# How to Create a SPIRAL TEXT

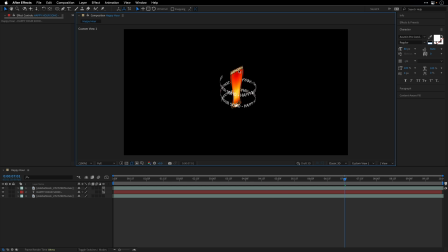506s
And as you can see, we have this flat 3D card of the cutout of the beer glass, and the spiral text is orbiting or rotating, I should say, around it. Very lovely.
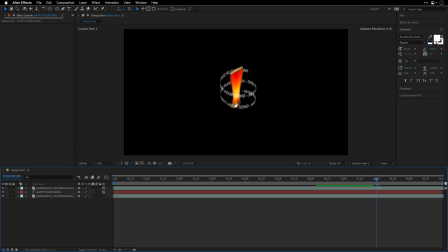520s
Because this is a real 3D object, we can actually use some advanced features inside After Effects.
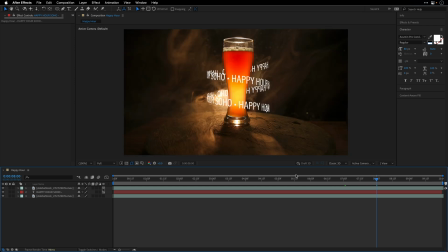528s
So I'll press Escape to return back to the active camera, although I don't have an active camera. So maybe I will add one by going to the layer menu and choose New Camera,
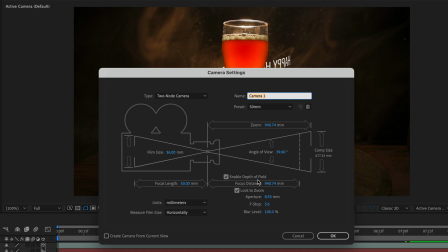539s
making sure that Depth of Field is enabled. And I'm going to use this preset of 50 millimeter.
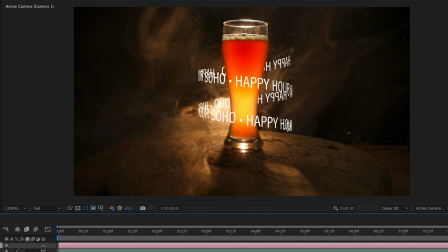546s
I'll click OK. And then what I want to do is first deal with the appearance of the text.
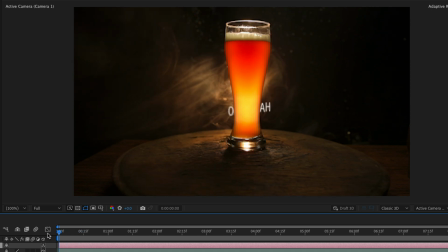554s
And by that I mean, I just want to make sure that we're not going to see it coming from both sides.
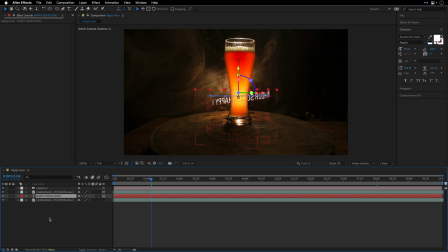561s
For that, I'll select the text, press U to see the keyframes.
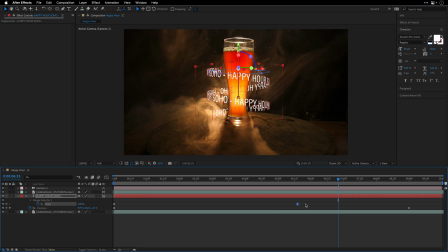565s
And what I need to do is just move this keyframe to somewhere over here, so around 7 seconds and 15 frames, I think, in my case.
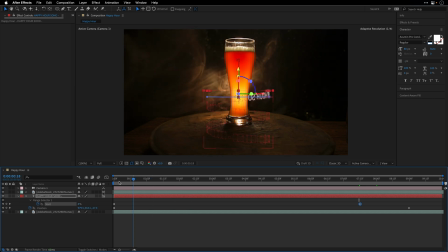575s
So the text is just coming from behind the glass, giving us this nice appearance. Now, everything looks very sharp. We can, of course, fiddle with the mask feather if we want, just to soften the edges a bit.
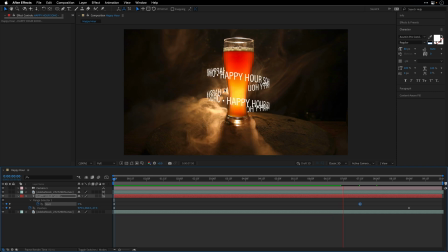591s
But I don't think that this is the problem. The problem is that we have a shallow depth of field here. And because we are using this system, we can actually open up the camera options and
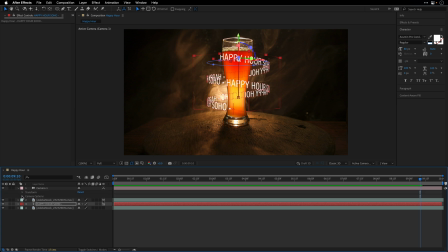602s
change the focus distance, aperture, and blur level to try and mimic what we are seeing over here.
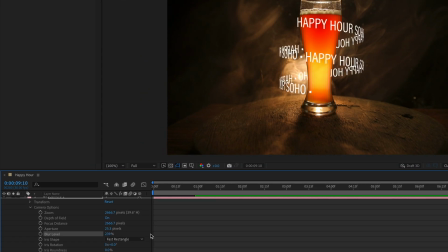608s
So I'm just going to start raise the blur level, and then I can change the focus distance.
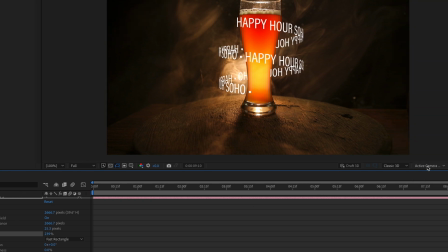615s
Now, if I want to see a visual indication,
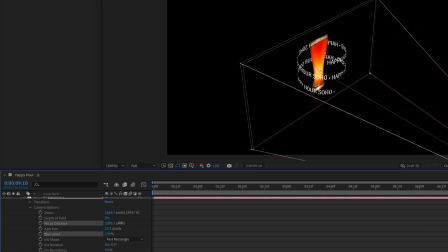618s
I can switch back to custom view one and just move the focus distance so we can see the plane itself.
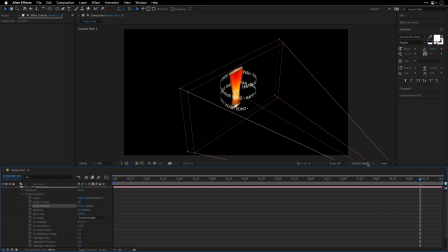625s
Let's place it over here for the time being, return to the active camera.
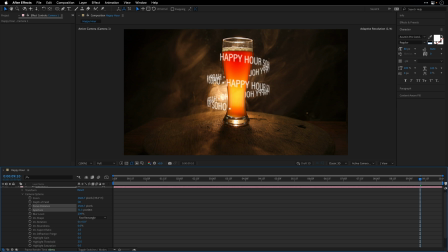630s
And then if I'm going to change the aperture as well as the blur level, I think we need to give it a more generous blur. We can see how this is going to impact the text. So the text which is behind the glass is becoming more blurred than the text which is in front of it.
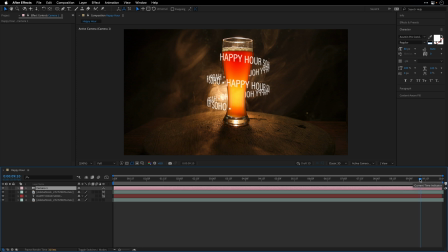649s
Okay, the last thing that I want to do is integrate the smoke
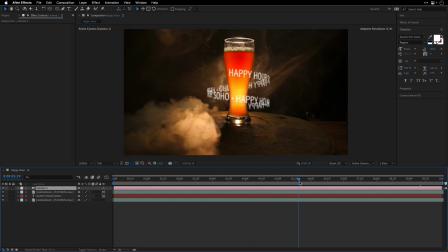654s
so it will look as if it is swirling between the text layers here. I think it will help to sell the effect even better.
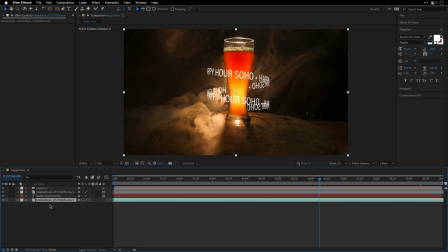664s
So I'll select the original footage, press Command or Control D again to duplicate another version. And to isolate only the smoke, I'm going to go to Effect, and under the keying category, I'll add the Extract effect.
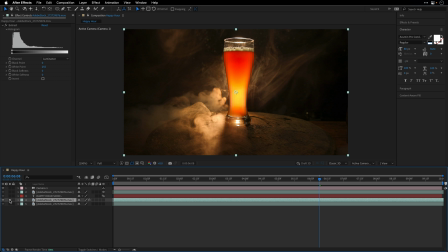680s
And just to see what I'm doing, I'll solo the layer, and then I'll make a bit more room for the histogram.
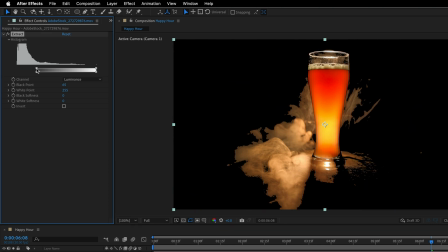687s
Grab the upper square here for the black point and start to move it until I'll see more or less just the smoke on the table. And then I'll add a bit more softness by changing the lower rectangle, something like this.
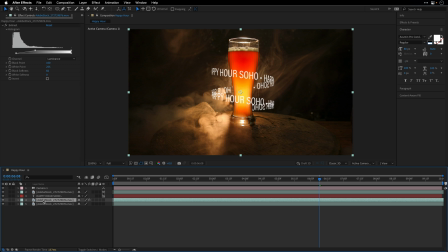703s
All right, now we'll need to take this and bring it above all the other layers.
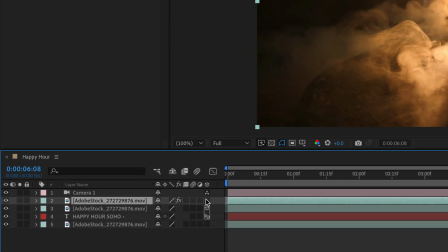709s
And this is very important. We need to make sure that this layer is 3D as well.
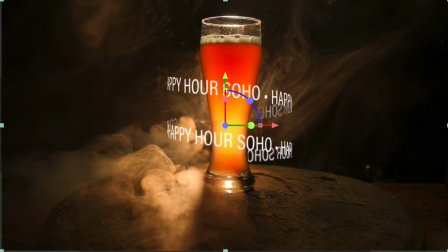715s
Otherwise, it will break the 3D render order.
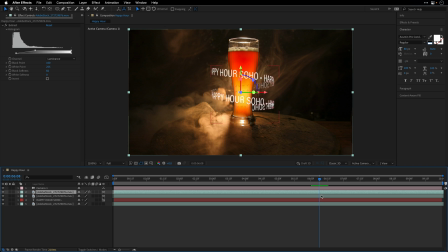718s
And now you can see that this smoke, which is isolated on this layer, is appearing between the spiral text, which I think helps to sell the effect that everything is combining naturally together.
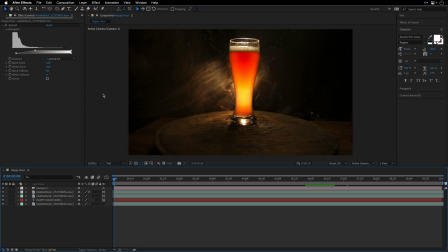732s
And this is it. So let's go to the beginning, maximize the composition panel, and preview this comp.
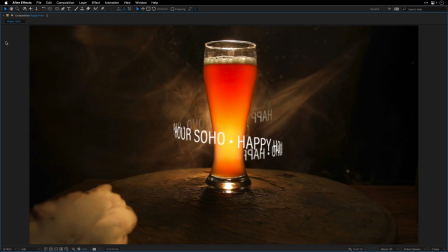751s
And just so you'll see that this is not a one-trick pony, I'm going to escape out of full screen,
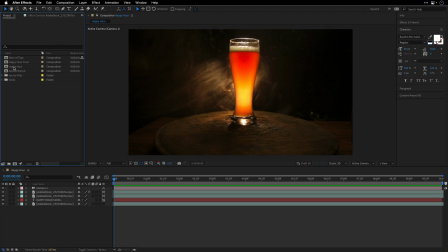757s
return to the project panel, and show you two additional examples.
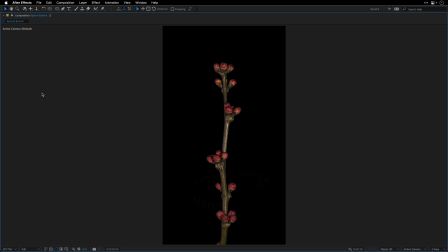762s
I've got this one, which is a time-lapse shot of an apricot branch, and I'm using the same approach here to create this nice spiral text.
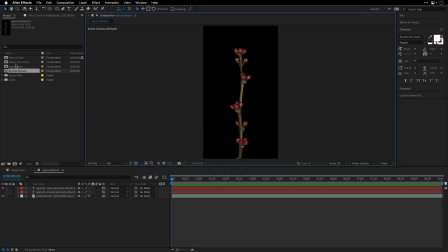777s
Another example is the story of tape.
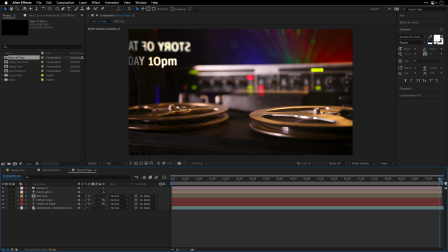781s
And I think this example helps to demonstrate why this approach is more flexible than using the CC cylinder effect,
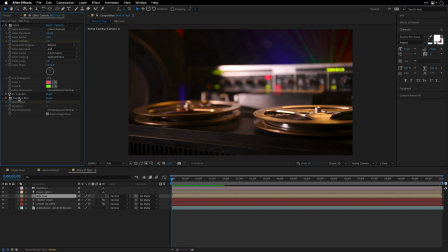789s
which in this case I've used on the BBC4 logo. And because it is closer to us, it doesn't need to be blurred.
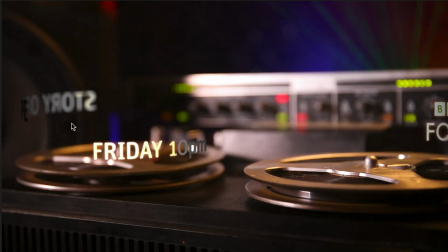799s
Compare it to these two texts, which are above this left reel, and these are using the same technique that I showed you. And thanks to the fact that I'm using the camera depth of field, we can see that the text can come in and out of focus.
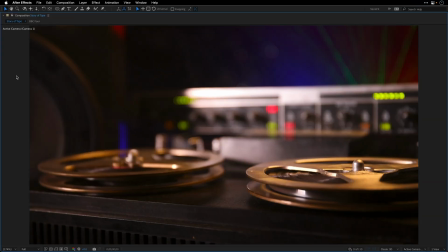815s
So let's maximize this and play the entire thing from the beginning.
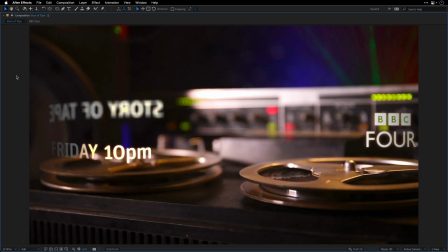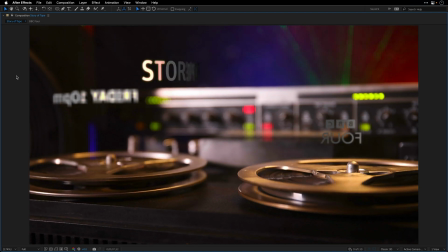So this is it for this tutorial. I hope these techniques will help you with your work. As always, thanks for watching. Take care, and I will see you soon in the next one.